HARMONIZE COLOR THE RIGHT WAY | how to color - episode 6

Son, what are you doing? What is that instrument? I'm achieving what is called as harmony in life. You wouldn't understand it. It will help improve my art. Harmony? That is not how you achieve harmony. I'll show you real harmony. Give it to me. Watch and learn. Oh no, it broke. That is how you play harmony, son. Kids these days, they all got it very easy. Do you know you can achieve harmony in colors as well? I didn't know, man. I'm hearing it for the first time. Alright, I'll show you. Alright, color harmony. So you cannot put every color on a painting and call it a day.
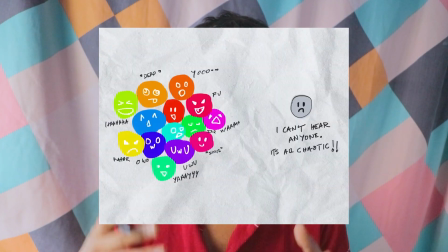(1:07)
Alright. So a great example of this would be if there are a lot of people talking in a room, then you literally cannot hear anyone. If you want to hear someone or if you want to understand someone, you have to limit the quantity of the voices.
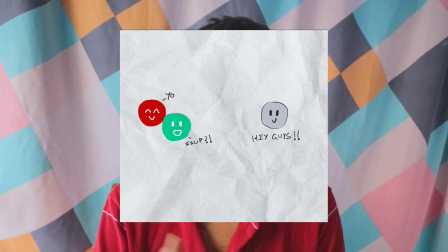(1:23)
If there are like one or two people, then yeah, you can understand both of them or you can understand either of them. Okay. The same thing happens in music. If there are a lot of tones, you literally cannot understand the music. So the same thing happens with color. So that is why it is essential to harmonize the color. Okay, now there are a lot of ways in which you can harmonize colors, and you can form your own custom style of harmony if you want, but we'll be looking at some generalized color schemes which are used in film and animation and photography and art and whatever. Okay, so yeah, color can be used in different ways. It can be used to tell a story in different ways, and we are gonna talk.
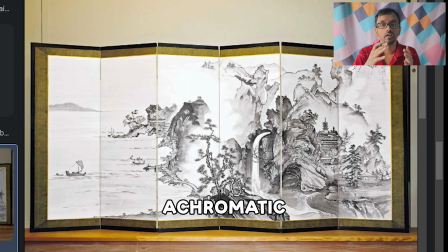(2:09)
Okay, number one is achromatic. Achromatic simply means the absence of color. So anything in black and white or grayscale, that is pretty much achromatic. Okay, and this type of color scheme is often used in sumi paintings or in black and white films and things like that.
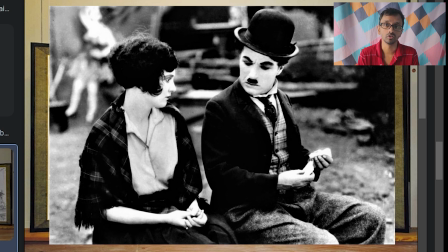(2:29)
Okay, because this black and white or grayscale color scheme or color harmony was used a long time ago when there was like no color in film and photography, so that is why it is also used nowadays to create a sense of the past.
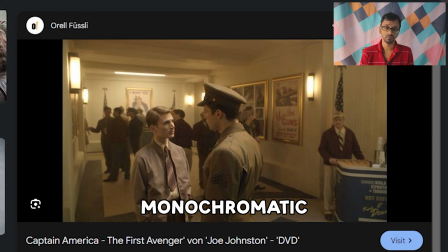(2:46)
All right, so yeah, next up is monochromatic color scheme. Okay, monochromatic color scheme is nothing but using just one color, using the shades and the tints of one color all over the painting. So here, as an example, in Captain America,
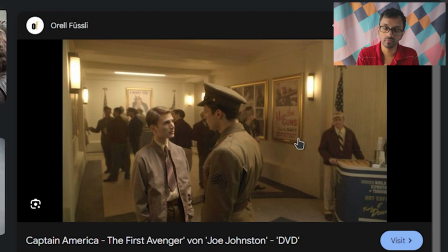(3:03)
since the directors wanted the film to look as if it is shot in the 1900 time period, they gave it a orangish kind of sepia, like brownish kind of filter. All right, so that it looks as if it is shot in the 1900. Okay, it looks of that particular time period.
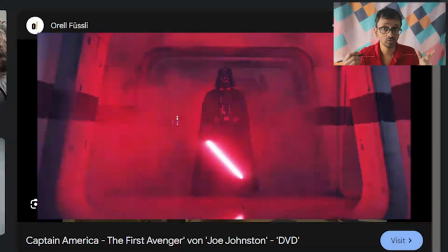(3:22)
All right, and if you're using a red color in the monochromatic scheme, then it would indicate that there is some kind of danger and all those kind of shit.
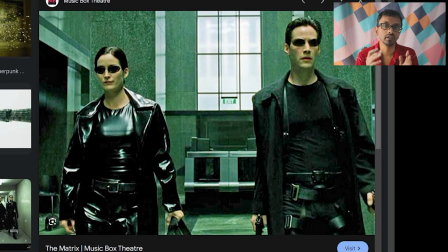(3:32)
So the Matrix film almost as a whole was shot in an analogous color scheme in the greens and yellows. So analogous color scheme means the colors three or four or maybe five colors lie adjacent to each other.
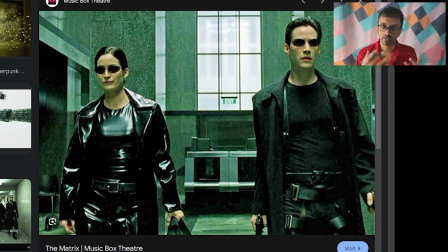(3:48)
Okay, and the directors of Matrix wanted to give the film as if they are in a computer generated world.
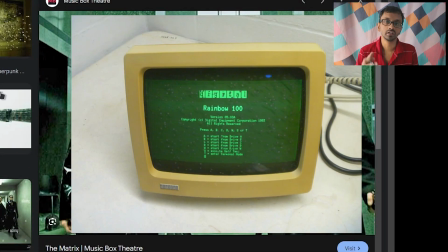(3:57)
So at that time the green suited that, because if you see the olden digital products or digital calculators or digital screens, they always had a green LED to indicate the letters or whatever was written on the screen.